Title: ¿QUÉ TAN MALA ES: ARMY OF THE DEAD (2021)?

Zack quiere que te tomes el filme en serio y acabes maravillado por cada detalle del mundo que te está presentando.
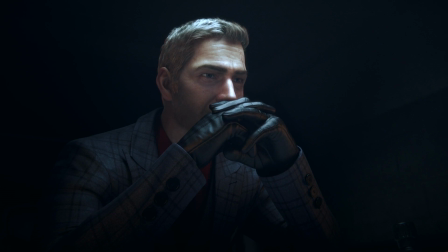Pero el problema con decirle al espectador que te tome en serio es que te está solicitando que mantengas tu cerebro encendido.
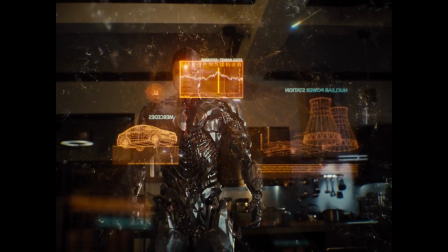Y la consecuencia de tener tu cerebro encendido con esta película es que te das cuenta
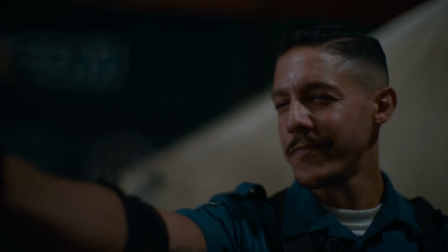de que muchos detalles del mundo que te están estableciendo no tienen sentido.
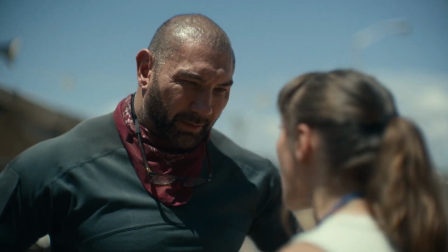Y nada de esto estaría pasando si la película fuera más ágil y simplemente aceptara que solo existe para entretener.
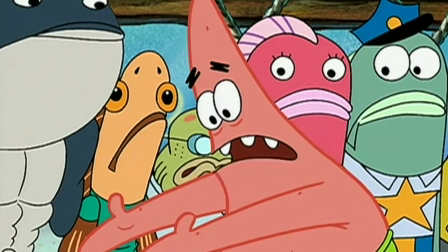A continuación dejaré tres ejemplos de esto para que me entiendas mejor.
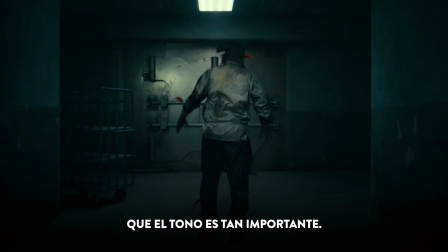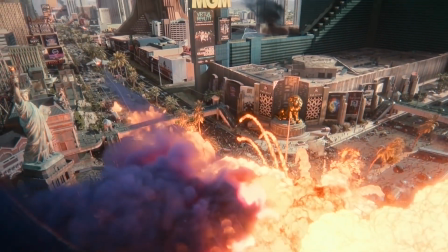Ejemplo número uno Toda la catástrofe solo ocurre porque a un weisel estaban succionando mientras iba conduciendo
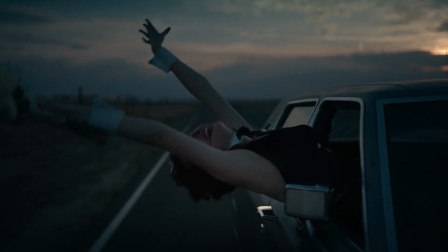Es una idea muy absurda pero la escena dura como 10 minutos porque al mismo tiempo quieren inyectar algo
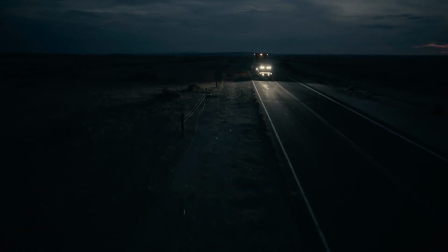de suspenso El auto tarda un buen rato en chocar Hay diálogos pésimos entre estos dos soldados ¿Por qué
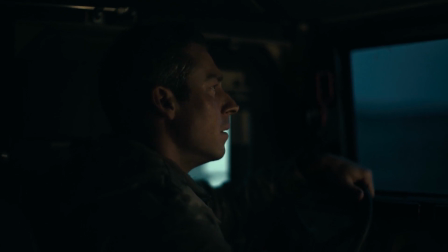tantas armas para protegerlo? Podría ser lo que sea, desde un maletín nuclear hasta la primera copia de la constitución.
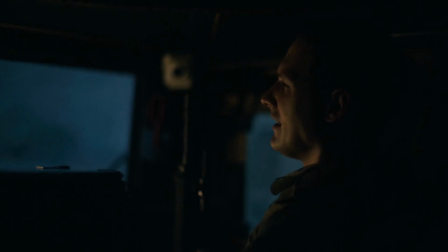¡Qué grande! Yo imaginé algo como el tocado del dios Ra.
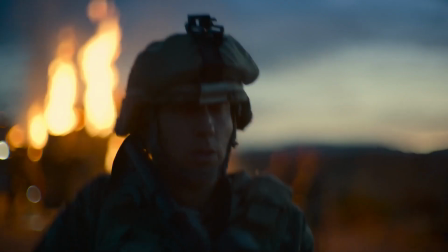El auto finalmente choca y luego el zombie se tarda bastante en salir mientras los soldados no hacen absolutamente nada.
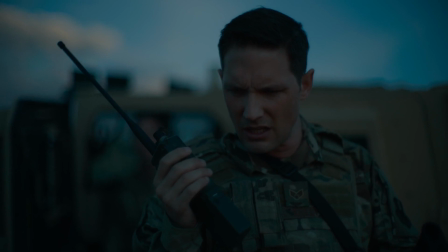¡Cierre la boca y escúcheme! ¡Tome a sus hombres y váyanse! ¡Oye! ¡Olvídalo!
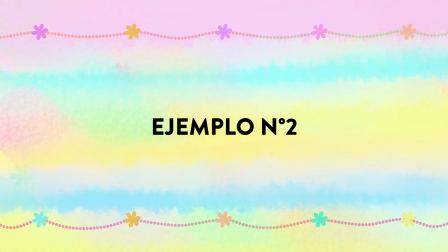¿Qué dices? ¡Dijeron que te alejes de la carne!
Ahora, el ejemplo número 2 es una secuencia que se encuentra en el filme como un chiste intencional.
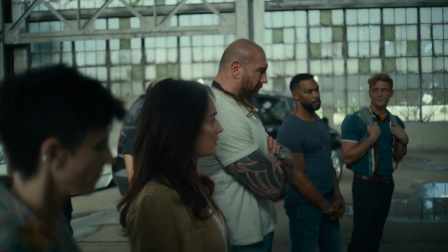El personaje de Tanaka está explicándole el plan al equipo que Scott reunió y estamos viendo visualmente las expectativas que él tiene.
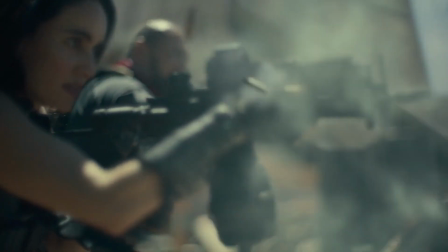Y todo muy chido, estos tipos entran, disparan a lo loco, nadie se muere y se llevan todo el dinero,
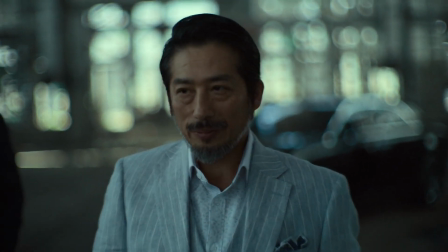pero justo antes de que él termine de explicar, uno de los personajes lo interrumpe.
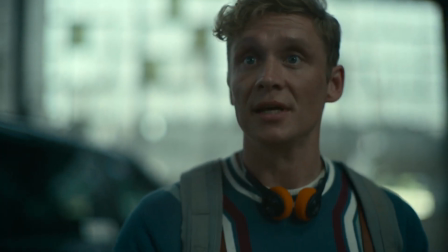Me disculpo, con precisión, ¿cómo los vamos a matar?
El concepto de este escenario es divertido. El problema es el timing. Comedia de este estilo requiere que seas muy ágil y tomes al espectador de sorpresa
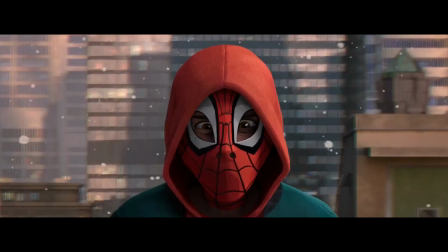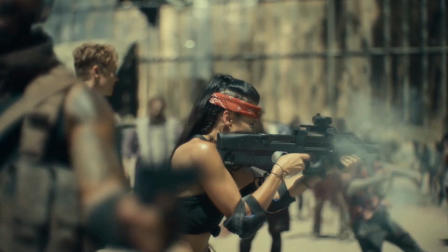Pero a Zack le gusta muchísimo como quedó esta toma en cámara lenta Así que se toma un rato para que el chiste tenga su remate Y el resultado es que el chiste no se siente divertido,
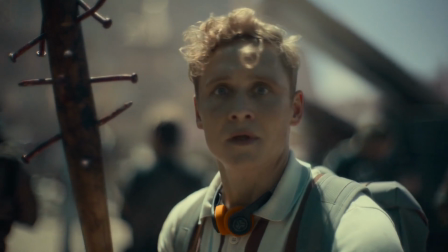sino más bien incómodo
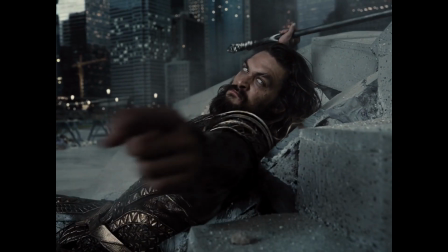Me disculpo Hay muchos momentos así en la película donde el chiste que está queriendo ejecutar funcionaría de no ser porque las escenas se extienden un poco de más.
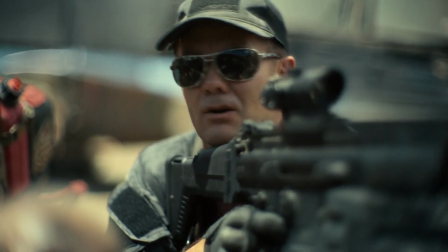Eso maldito tigre zombi, eso cruza la línea. Vamos a ver, vamos a jugarlo.
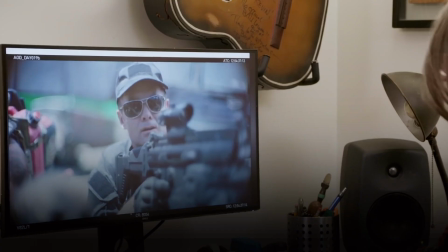Eso es cruzando la línea. ¿Ves eso? Eso es hilarious, eso es la edición de comedia.
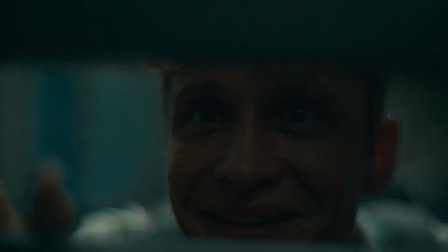Tal como en el ejemplo número 3 en donde los personajes se encuentran a unos cadáveres antes de entrar a la
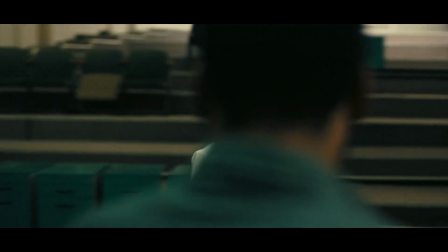bóveda y mencionan la teoría de que quizás todos están atrapados en un ciclo interminable.
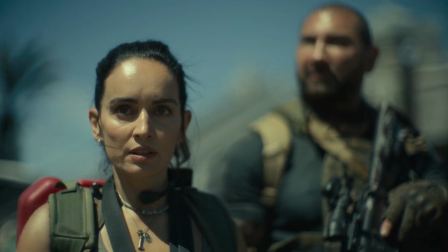Estamos atrapados en un infinito bucle
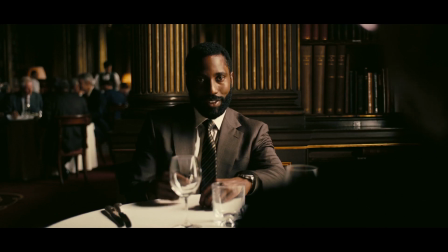de lucha y muerte en papel esto suena como un diálogo divertido pero
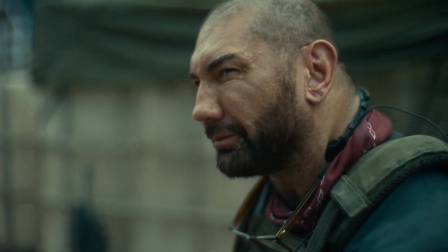la escena es ejecutada como si fuera en serio a un punto en que no sé si en realidad es un chiste o si Zack de verdad quiere meter todo este desmadre en su universo de
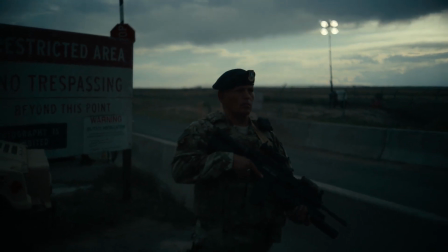zombies es decir durante sus primeras escenas aparecen ovnis por un segundo hay un par de zombies robots y se da a entender que el alfa podría ser de origen
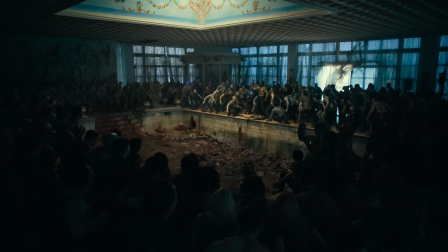alienígena y todo esto suena como la cosa más ridícula y genial pero vuelvo a lo mismo Esta película se está tomando muy en serio
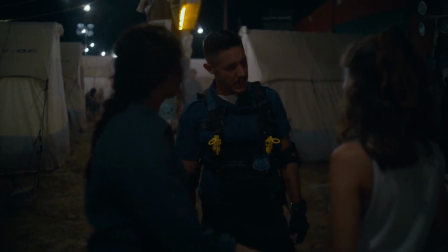para esto ¿No tienes nada mejor que hacer? ¿Qué mierda dijiste voluntaria? Nada, no te dijo nada ¿Eso es cierto voluntaria?
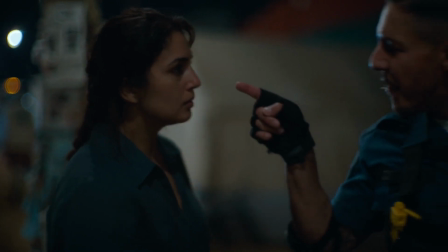Kate ¡Cierra el hocico hija de puta!
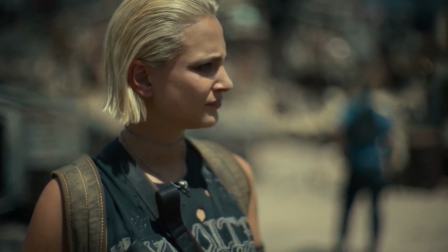Pero eso no es todo porque otro detalle que perjudica el elemento cómico de la película Es que su estilo visual tampoco le sirve
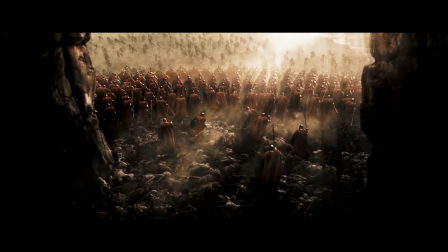de mucha ayuda Y es que a diferencia de todas las películas que ha hecho en su carrera Esta vez Zack decidió encargarse de la cinematografía de Army of the Dead Siendo su primera vez trabajando con una cámara digital Pero por alguna razón, el güey decidió jugar con un par de lentes Canon que consiguió.
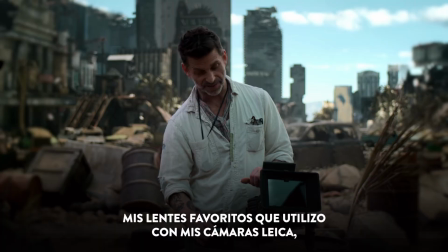Al menos en el detrás de cámara se pueden ver uno de 50mm y otro de 35mm.
Mi lente favorito que hago con mis Leikas son estos Canon Dream Lenses.
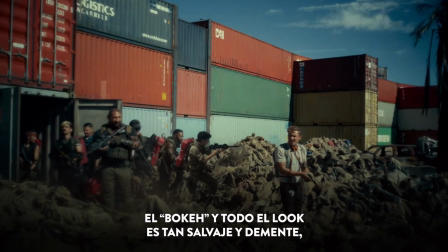La parte de lo que me encanta es que hay muchas frases, el enfoque y el todo el look es tan increíble y increíble que tenía que hacer un film de esa manera.
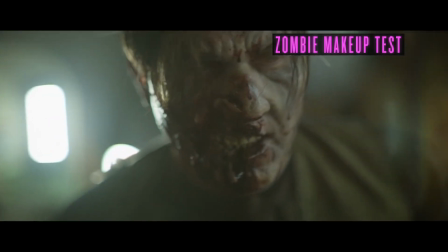Y en sí, el efecto que estos lentes tienen es que poseen una profundidad de campo tan vacía que crean un montón de desenfoque en el fondo.
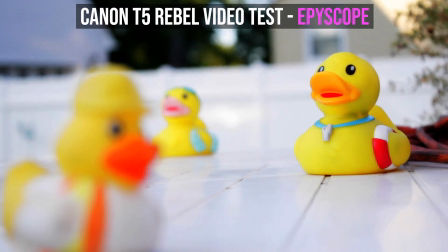Y como alguien que ha utilizado lentes Canon de 50mm, incluso aunque obviamente no son la misma cosa este lente es para una DSLR, el de saques de cine,
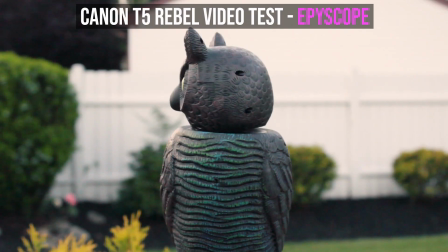puedo confirmar que sí comparten ese mismo efecto. Este tipo de lentes son muy buenos cuando quieres enfocar cosas que están cerca de la cámara,
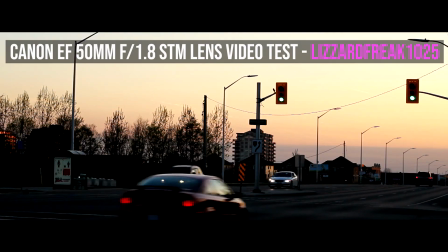pero cuando quieres enfocar algo que está lejos, te genera una especie de distorsión como si la imagen estuviera suavizada.
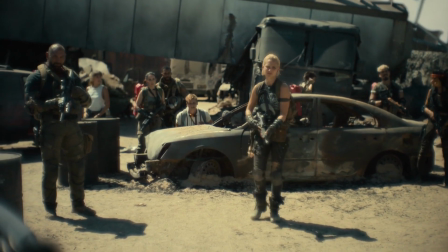Si en algún punto de la película pareciera como si le hubieran puesto un filtro a la imagen, no es así.
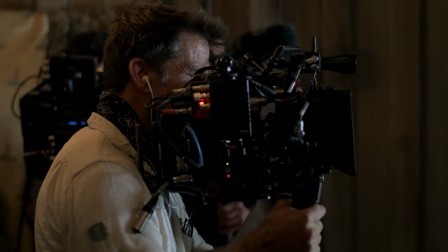Si la imagen se ve difuminada, es porque así es como él está capturando el lente.
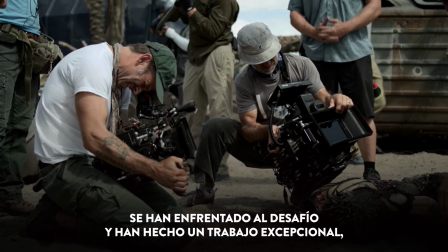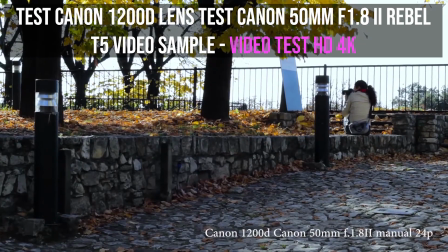Un defecto que tienen estos objetivos es que la imagen tiene una especie de zoom que no puedes alterar. no es un lente que para nada recomendaría para grabar secuencias
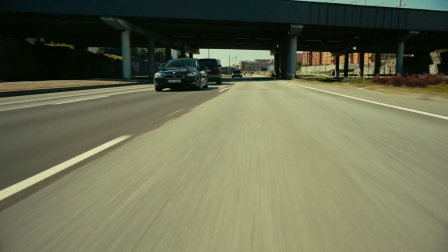de acción o tomas de establecimiento donde una toma más abierta sería preferible pero Zack durante toda la película solo se limita a utilizar estos
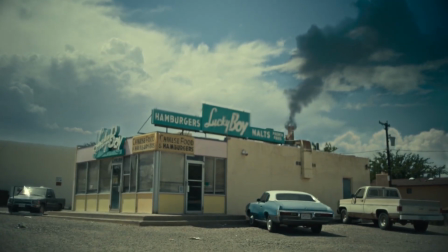lentes y todas las tomas están repletas de desenfoque que sí,
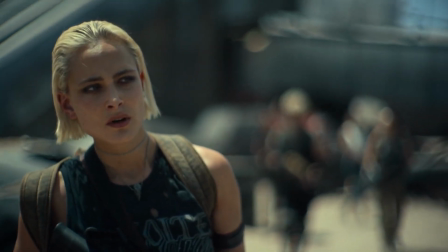el desenfoque se ve muy bonito y todo pero cuando literalmente todas las tomas lucen así de verdad empieza
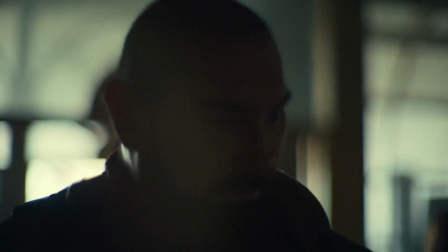a agotar un poco la vista y más porque la cámara siempre se está moviendo objetos y personajes siempre se están desenfocando y uno empieza
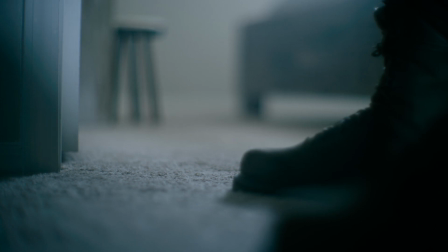a dudar de su propia visión, ¿sabes? O estoy sufriendo de miopía, o en serio así es como luce la película.
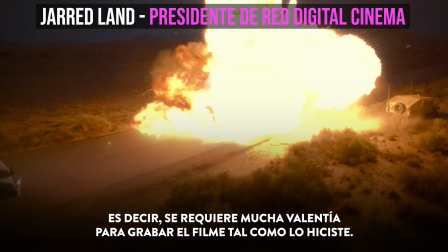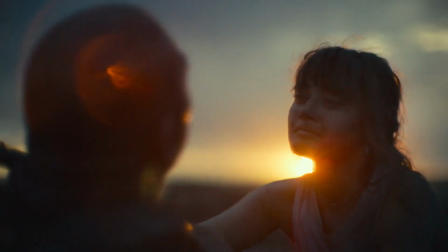Algunas de las tomas podrán lucir muy estéticas y bonitas,
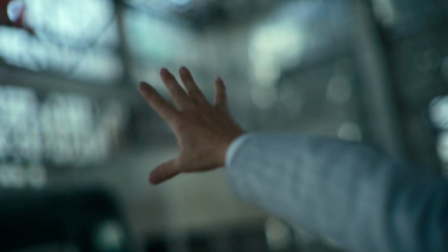pero nada de esto le está apoyando al tono de la historia ni a la comedia o a que sientas que estás atrapado junto a estos personajes.
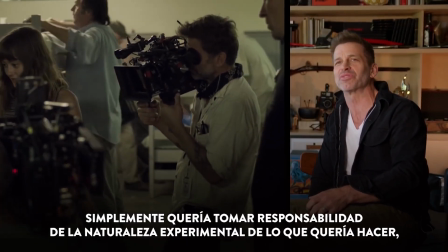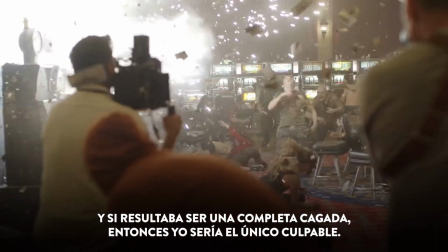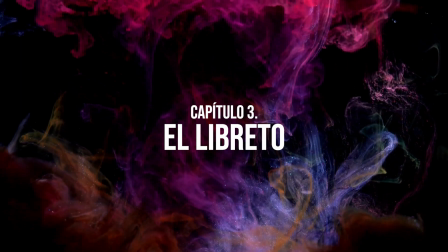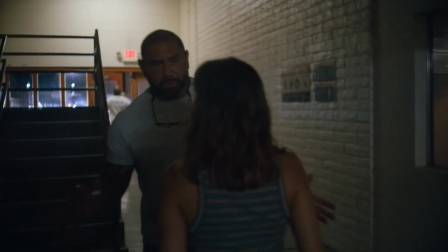El núcleo emocional de Army of the Dead se centra en el conflicto entre el personaje de Scott y su hija Él cree que lo odia porque mató a su mamá,
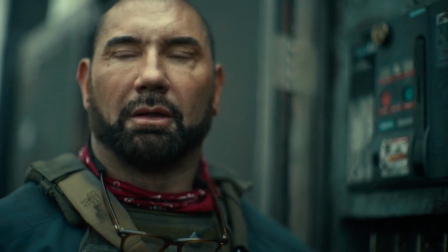pero resulta que ella en realidad lo odia solo porque se distanció No estuviste ahí,
Scott, ni una llamada, ni una visita,
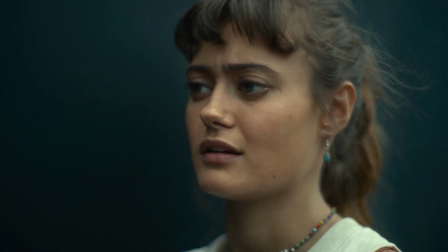no querías hablarlo Esto no suena muy mal porque
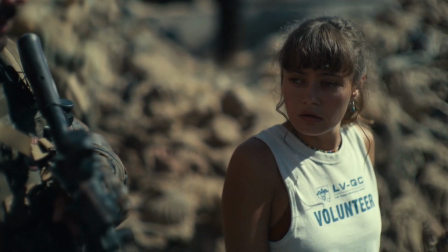todavía no les he explicado por qué ella decide ir con todos estos tipos a la ciudad
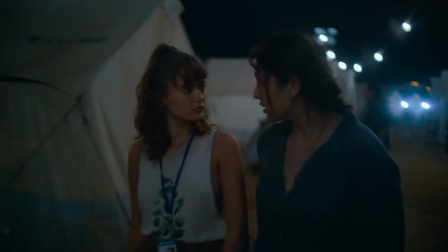Y es que todo esto sucede porque ella tiene una amiga muy preciada que tiene dos hijos y entró a la ciudad porque ella quiere dinero Ella
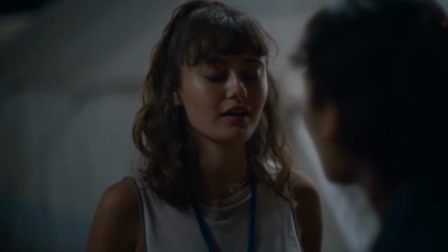requiere el dinero porque se encuentra
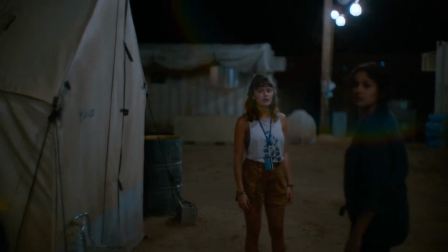encerrada en esta área de cuarentena para posibles infectados que no sé muy bien cómo funciona Es decir,
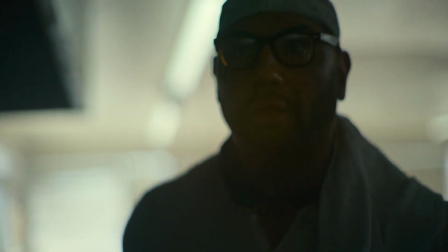el personaje de Scott salió de Las Vegas pero no se encuentra atrapado ahí La película misma implica que todo
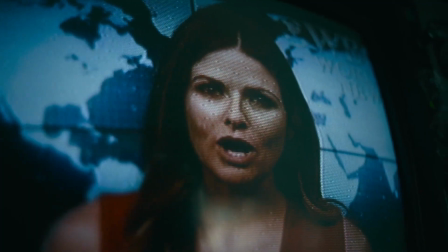esto del campo no tiene mucho sentido y solo lo utilizan para encerrar a posibles enemigos políticos con la excusa de Ah,
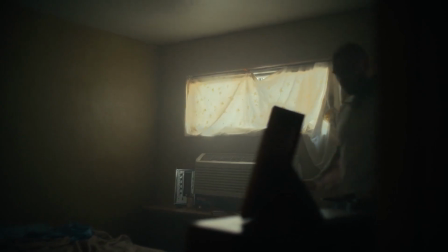podrías estar infectado, vas para adentro Por favor, Sean, sabes que no están infectados, si lo estuvieran serían zombies ahora,
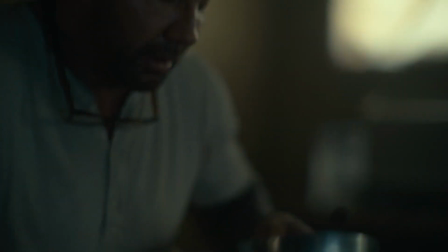son prisioneros políticos, solo personas que el gobierno no quiere en las calles Pero aún así,
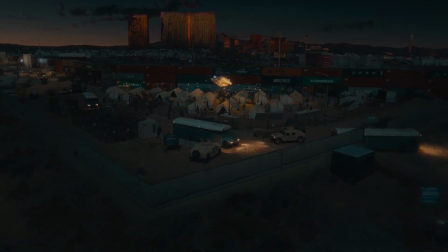no le veo mucho sentido a la existencia de este campo que se encuentra justo afuera del muro que construyeron alrededor de Las Vegas y al parecer lleva
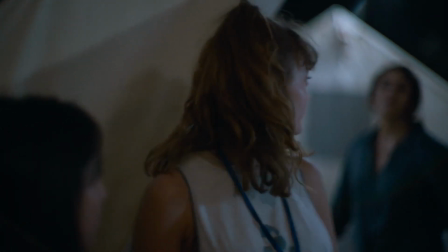muchos años ahí Y es obvio que todo esto está aquí solo como una metáfora nada sutil de la inmigración Sabes tan bien como yo que si
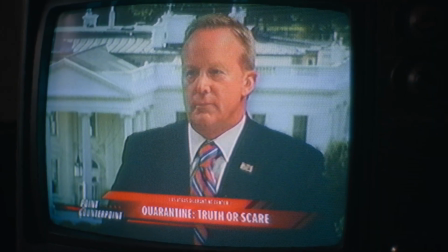tuvieras un problema migratorio Defenderías a los gays o el aborto Pero en un instante te apuntarían con
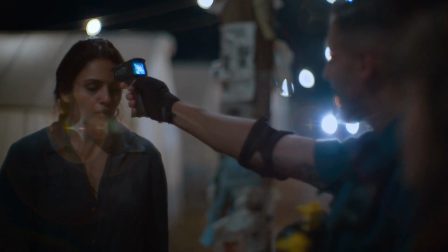un termómetro en la cabeza Y te arrestarían fuera de tu casa diciendo que eres un peligro para el público Pero bueno,
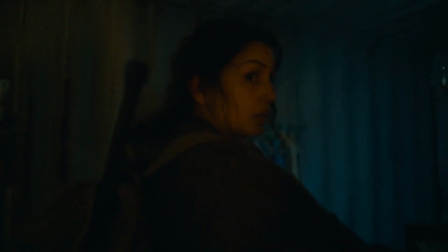esta chica quiere reunir dinero así que se mete a Las Vegas Porque resulta que con la ayuda de esta chica quien
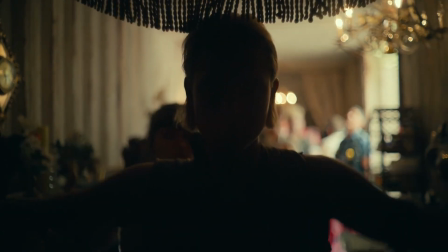conocen como la coyote Puedes ingresar ahí sin que nadie se dé cuenta Ayuda a que las personas entren,
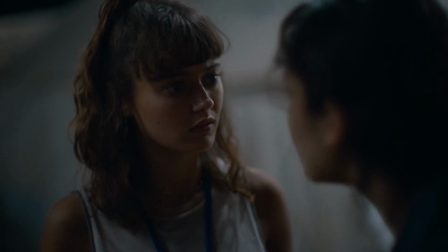roban una máquina y vuelven aquí antes de que alguien note su ausencia Lo que también me parece un poco tonto porque, o sea,
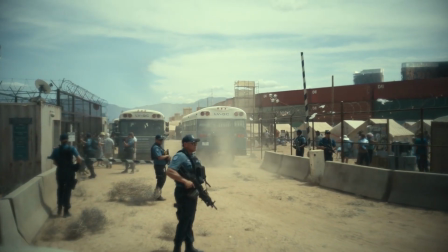este es un área por la que el gobierno debería estar preocupadísimo Asegurando cada mínima
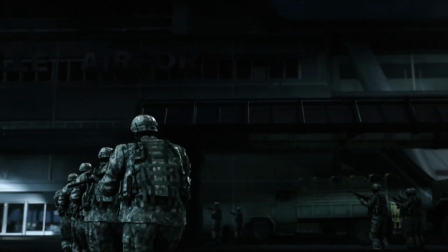entrada para que absolutamente nadie entre o salga porque podría ser un foco de infección Pero